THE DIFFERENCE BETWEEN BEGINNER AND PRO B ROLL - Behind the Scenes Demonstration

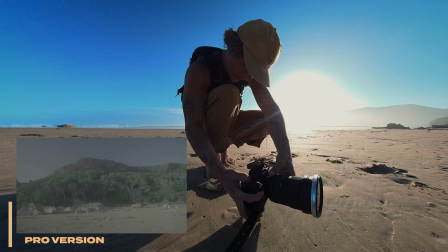(8:22)
Let's see, looking back on these mountains again, and we are gonna get nice and low,
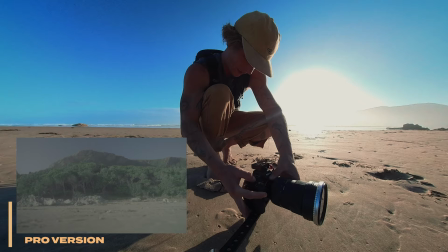(8:29)
because it creates much more interest than shooting at eye level. That's what we see all the time.
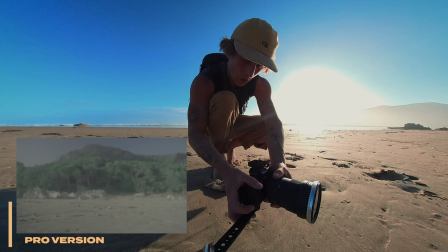(8:34)
Let's be down here and we can get one nice shot, and we're gonna do one consistent movement again.
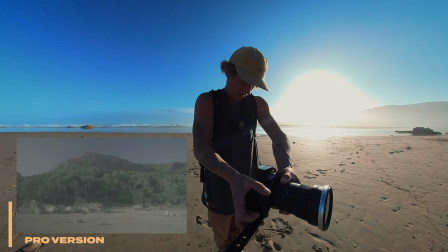(8:40)
We're gonna lift up like this. It's all about just being more intentional with what you're shooting, you know? You kind of don't just get to a place and just shoot everything that you see that's somewhat interesting. Think about what you want your video to look like at the end. My arm is getting tired with this heavy setup, with this whole 360 camera and everything. One of the next things I want to get is these trees. And something that I often see beginners doing is not controlling their light properly. It's often misunderstood that you should always shoot with the sun kind of behind you so that it lights everything up, lights up your scene, fills in all those shadows. And sometimes this is true, yes,
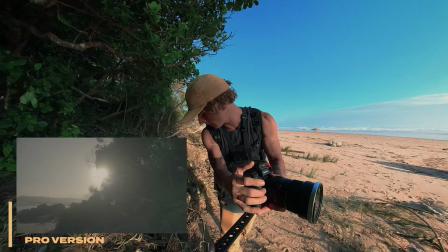(9:28)
but you also can sometimes get some really interesting effects when you shoot directly into the sunlight.
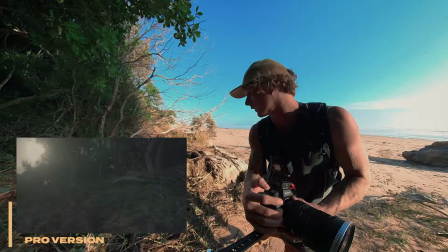(9:35)
So what we're going to do here is have the sun behind these trees and try to get a little further back,
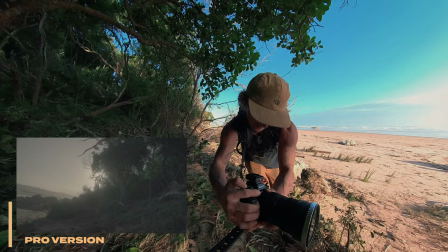(9:42)
and we're going to do a nice slide out to get these trees and the beach,
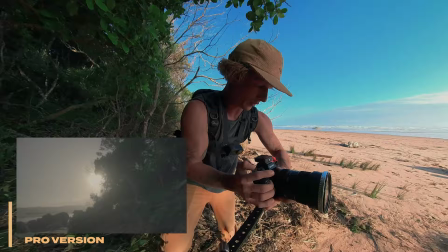(9:48)
but also get that sun kind of revealing itself.
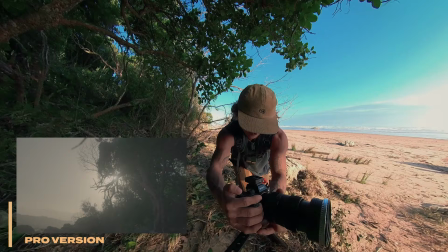(9:51)
That's a cool shot, and it's going to be in slow motion as well, which means we can slow it down to get that nice lens flare.
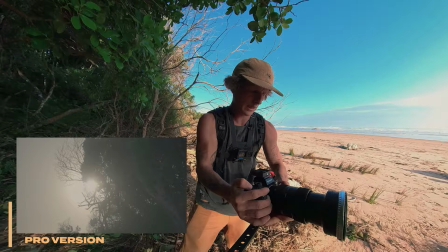(9:58)
And I'm going to do the exact same thing, but I'm going to zoom in all the way. And something I always look out for is that I want to make my shots significantly different from each other if I think that they might be paired next to each other. A good way to think of this is the 70-30 rule. which basically means if you want two shots next to each other, you need to change either the angle by 70 degrees so that you're moving significantly different from your previous shot, or you need to change your focal length by 30 millimeters, the 70-30 rule. It's a really great one, because if you have two shots that are too similar and you put them right next to each other, they don't really cut very well with one another. Our next shot we're gonna get here is one that we're gonna have to get involved, because if you wanna be a pro and you wanna get the pro shots, you need to get involved. Don't use your zoom. Don't think you can shoot everything from where you are. Move around and really make the most of your scene. We have some of these kind of cool light rays coming through here with like some of this mist in the air. I wanna see if I can get something that just shows that. We can do a slide, and I actually wanna do a slide from right to left, because that's what we were doing in our previous shots. So I can keep them going the same way so we can use them next to one another. You can do them going the opposite ways, it's fine. I kind of like to keep things the same way. It makes it a bit interesting. Check out these light rays that we got down here. Let's try to see if we can show those a bit. We're gonna do a slide.
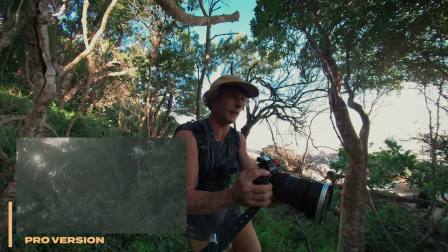(11:33)
Cool little light rays.
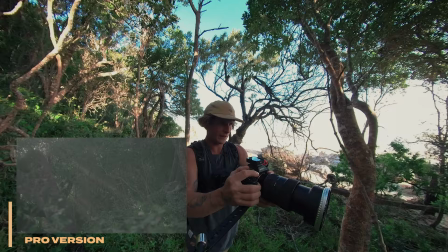(11:36)
And something that I'm really focusing on, well, these light rays look cool, is that I wanna show the details.
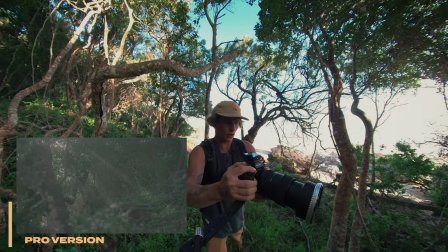(11:44)
I wanna show the elements of this location that really make it feel the way it does, because when you are showing your viewer something, they're only gonna see what you show them. And if you're only showing them these big shots kind of everything, they're not getting a true idea of what it feels like. The other thing I wanna do is get a shot looking out here,
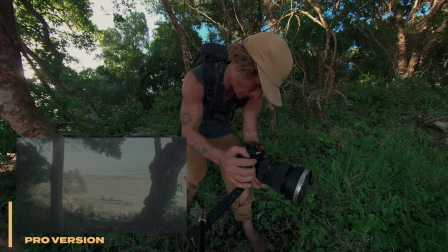(12:03)
because it's a way I can show how close these trees and everything are to our background without having to pan.
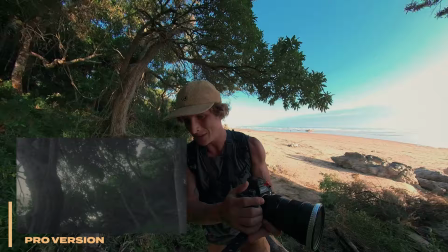(12:08)
So I'm just gonna do one push forward. And something you'll notice, which is less of a tip and more
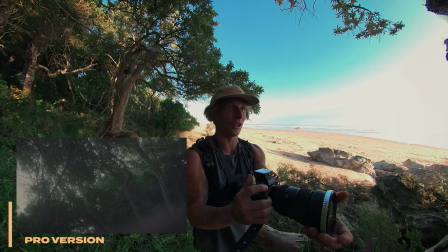(12:17)
just a statement, is that I'm putting a lot more effort into the pro version. And that's because if you want to make something that looks good, it actually takes a lot of effort.
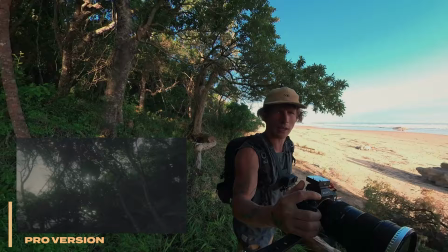(12:27)
It's not as simple, okay, the light rays aren't looking any better than they were before. It's not as simple as just whipping out your camera and pointing it at things that you think look nice and editing it later. We actually need to act as if we are shooting something legit. We need to create something cool. So I want to get one or two more shots of this lake, because river, because it looks really nice, and I think it's a really unique kind of looking place. There's a lot of mist happening, so you can't actually see too much of the lake, but we can see these trees on the side.
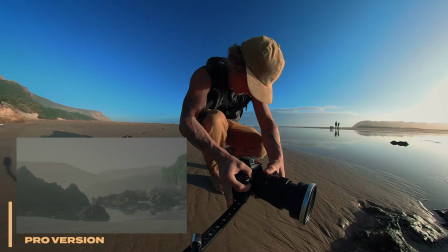(13:06)
So let's see if we can get a shot of those.
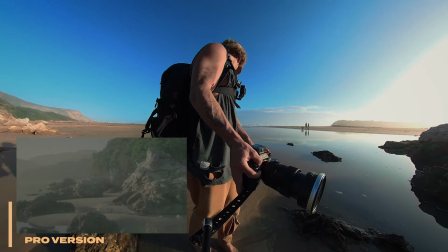(13:09)
We're gonna get really low, because we know that by doing that, we're gonna get much more interesting shots.
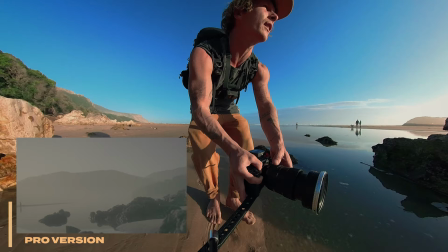(13:18)
And I think what I'm gonna do is try and get somewhat of a reflection going here.
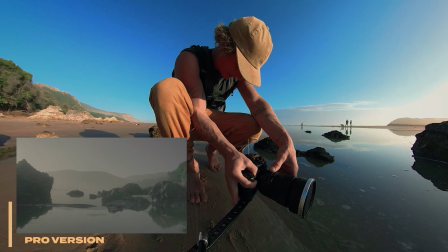(13:24)
I'm just trying to avoid those people so I can be here really nice and low.
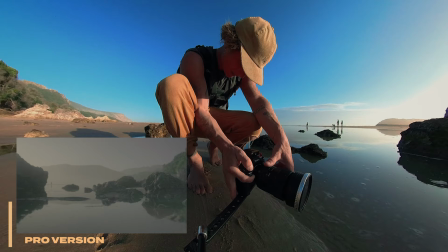(13:29)
I got this beautiful little lock-off shot. I'm not in slow motion anymore because I don't need it.
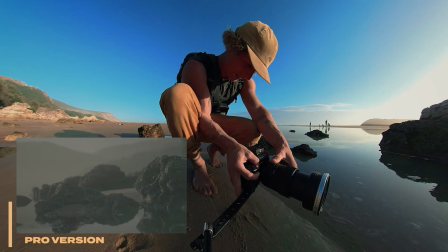(13:34)
I'm also gonna do a fully zoomed in one at a focal length greater than 30 millimeters of change.
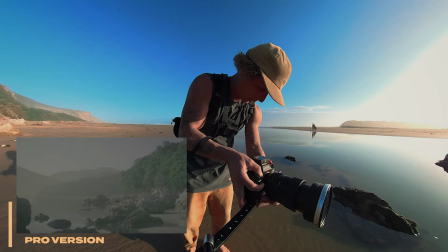(13:44)
And I'm gonna do one looking sideways here as well to get this part with the frame.
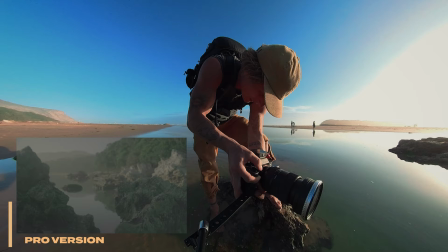(13:52)
It looks really nice. And I can stand on this rock and not drop my camera in the water.
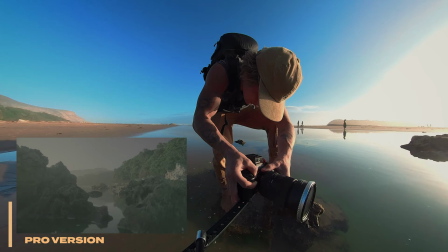(13:59)
That looks beautiful. And we can do a lift.
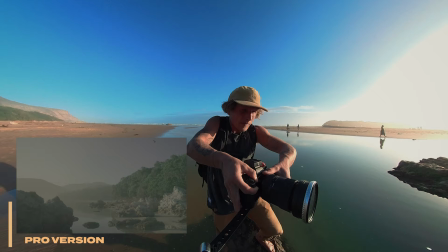(14:01)
We can tap to focus on our background, and then we can lift. Foreground elements are gonna move nice and fast.
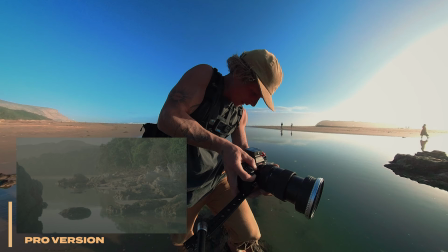(14:10)
That's really cool. And we'll get a zoomed in one as well of this little shoreline.
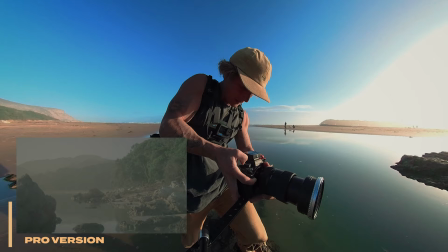(14:16)
Just locked off, not even any movement, nice and simple.
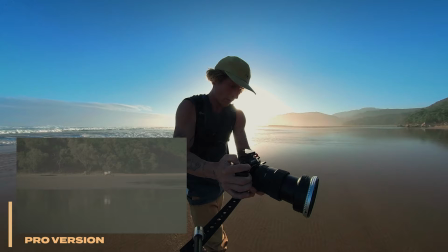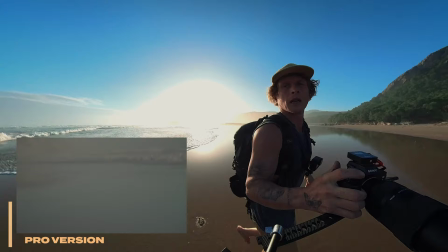(14:26)
Ah! Okay, I don't want to get wet. Big waves coming. Okay, look at that. Wow, the tides are so crazy. Okay, I'm running away.
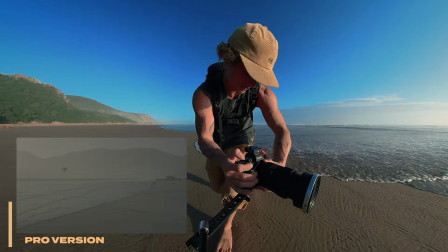(14:42)
While I am, I'm just gonna try to get a sliding shot of this, because it looks crazy cool with that guy.
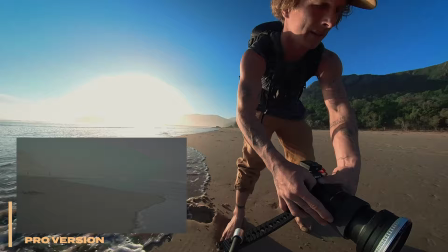(14:49)
Trying to be nice and stable. And I'm also gonna get really nice and low.
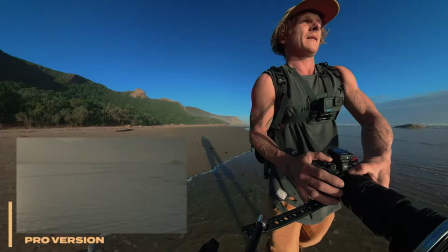(14:57)
Get some shots of the water. Okay, back to what we're supposed to get. So we can maybe time it now and get as close as we can.
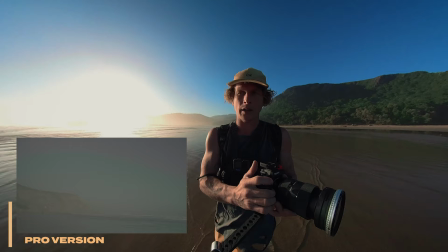(15:08)
And again, I don't have to just be with the light behind me like this. It does look cool, and I will often do it, But I'm not limited to it,
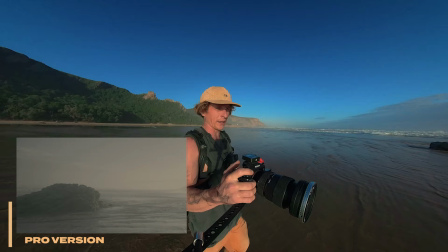(15:17)
especially as the sun gets a bit lower now, I can actually shoot almost straight into it.
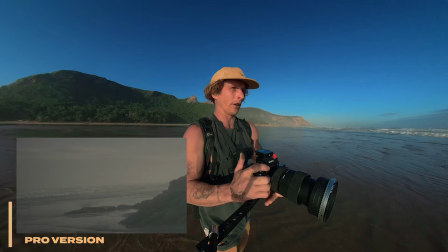(15:23)
I'll avoid having the actual sun. It's gonna create a big hot spot, and even the Sony dynamic range is not gonna be good enough to sort that out.
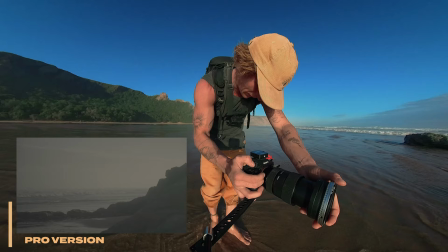(15:31)
But I can shoot just next to the sun like this, and we get this beautiful glow.
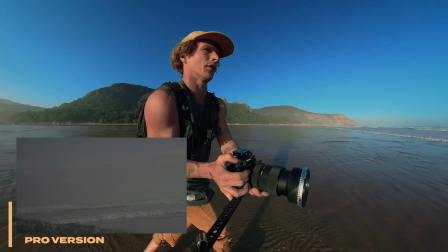(15:36)
I'm gonna try to get some of these waves. Maybe this one crashing on the rock.
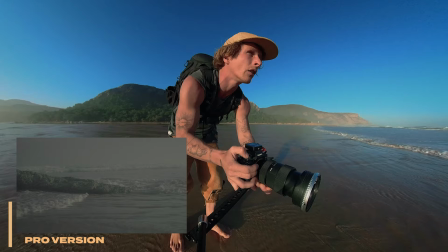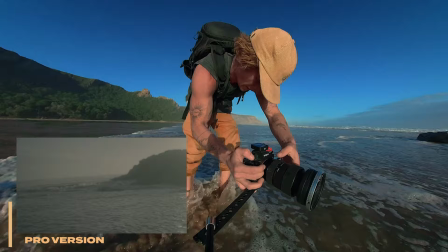(15:47)
I'm trying to stay low to create interest.
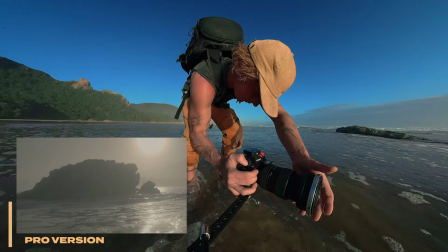(15:51)
That's a cool shot.
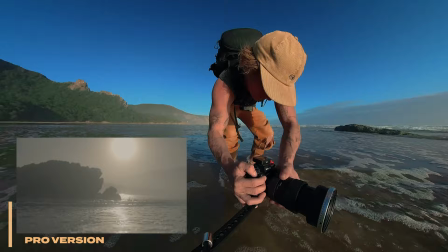(15:55)
Staying really low.
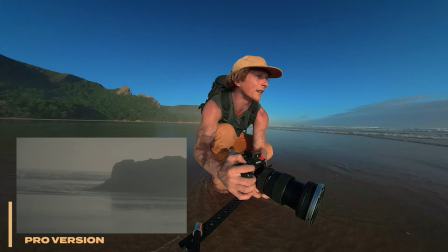(16:01)
Let's be low. We don't even have to move. We can do a slight slide to the left to match our others. That's it, and we're gonna run away. Okay, we are going to do somewhat of a reveal.
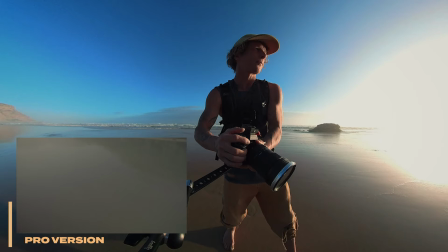(16:16)
We're gonna be intentional, and we're gonna do one movement. And our movement is gonna be a pan up like this as we push forward.
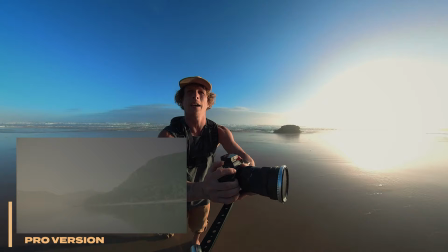(16:24)
So,
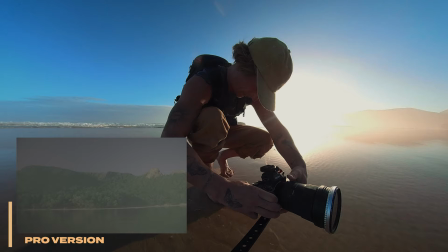(16:28)
I'm gonna stay there, and I'm gonna get one or two. It's really low.
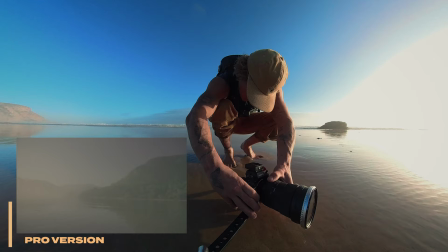(16:36)
You can get like this reflection on the water. I'm gonna do a slow slide.